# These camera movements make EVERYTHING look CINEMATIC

All right, how's everybody out there doing today? It's your boy, Volandis. It's good to see y'all. All right, so in this video, we're going to be talking about camera movement, one of the most important things in filmmaking. In this video, I'm going to be talking about my favorite camera movements and what they mean to me and why I use them.
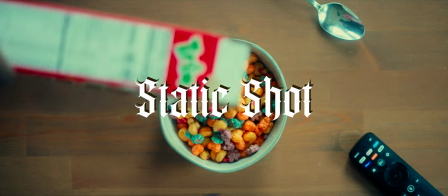All right, so one, the static shot, which is not a camera movement at all. But me personally, I love static shots.
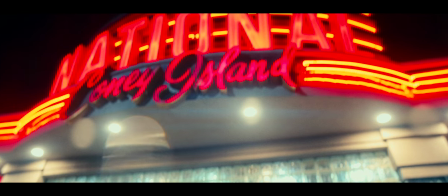A lot of the videos that I film here on YouTube, I film by myself and I'm usually filming me. So a lot of my shots are static shots.
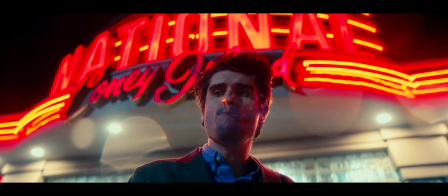But I think static shots are great and they do a great job at setting mood and tone for certain things. For example, dialogue. For example, as you can see right now, the camera is not moving because I'm talking directly to the camera and I'm addressing you guys directly. If the camera was moving while I was doing this, it would probably be a little uncomfortable to watch. and would probably create a different feeling than the camera just sitting here on a tripod pointed at me.
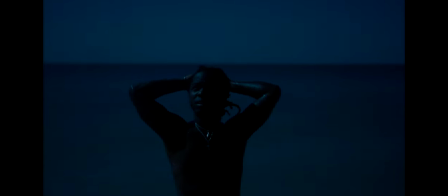Outside of dialogue, I also think static shots are great for creating a sense of loneliness. It creates a sense of being alone. Like I said, I film all these videos by myself and with the camera being on a tripod,
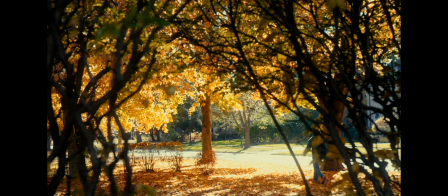it's a very clear indication that I am by myself most of the time.
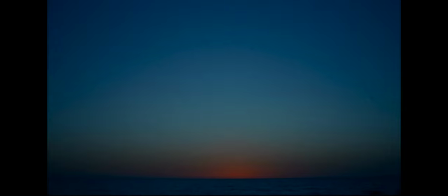It also creates moments of stillness and has a way of keeping our attention although the camera is not moving.
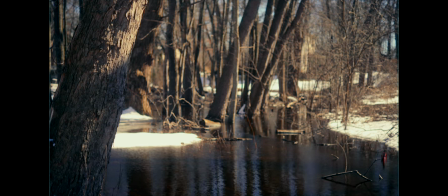It's almost like we can't look away for certain things when the camera is still on a tripod not moving at all It also gives a little
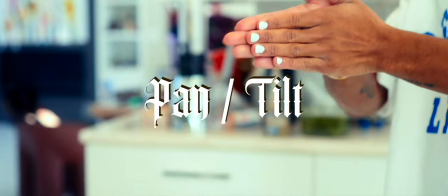painterly vibe to some scenes Alright so the next camera movement is panning and tilting For me I don't necessarily use tilting too much but when I do
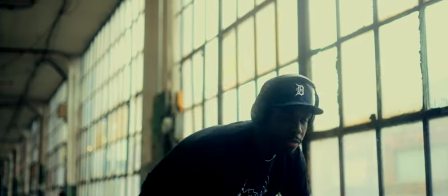use it it's because I'm trying to create motivated camera movement If a subject or character in one of my scenes is moving around sometimes I like to move
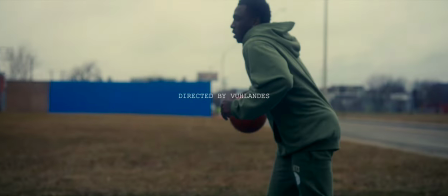my camera with that subject or character I do this so that character doesn't break frame and that the shots are focused on that person's movements,
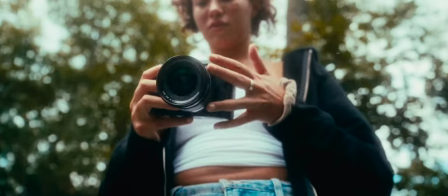especially if they're important or sharing information that's vital to the scene. For me, I personally love panning. I think we all love panning. I think everybody out there who has a phone has done a panning shot before, whether that was to show a location that they were in, to show off their food or to show the people that they're with.
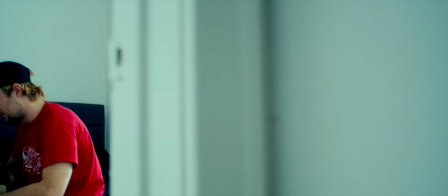I use panning when I'm trying to reveal information in the scene or when I'm trying to introduce a subject or object into a scene. It can be something as small and simple as a vinyl needle and clearly how slow or fast you do these things will give off a different feeling to the viewers. To me slow pans and tilts creates anticipation. It also builds suspense and it could even be used to magnify how vast a landscape is. While fast pans and tilts to me feel more energetic and kind of quirky. All right Okay so next is the tracking shot.
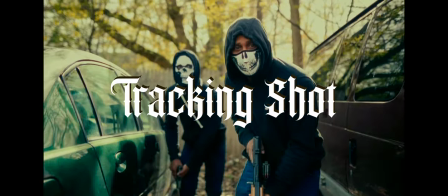This camera movement is usually used to track a subject moving through a space on all axis.
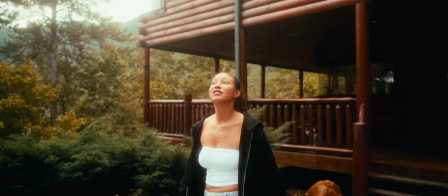It could also just be done from behind or in front of a subject as well. These are most commonly done on a dolly or a steadicam. We've all seen these shots from almost all filmmakers here on YouTube. But I will say that the tracking shot is extremely fun to do and it's also a cool way to engage your audience with the character and their environment.
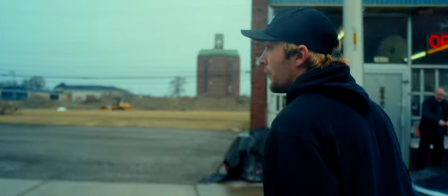Like the shot of my homie skateboarding at the beginning of this video. The camera starts behind him, comes to the side, and then ends in the front of him. This was pretty easy to do with a steadicam. And I think I can speak for everybody when I say we're all suckers for a good tracking shot.
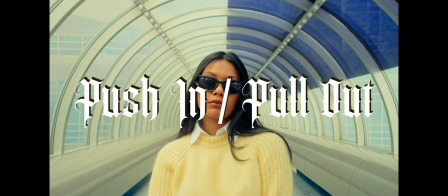And last but not least is the push-in and the pull-out. And, you know, my pull-out game is strong. So I don't have too much to say about push-ins and pull-outs. They are very creative ways to, like, tell a story and engage an audience.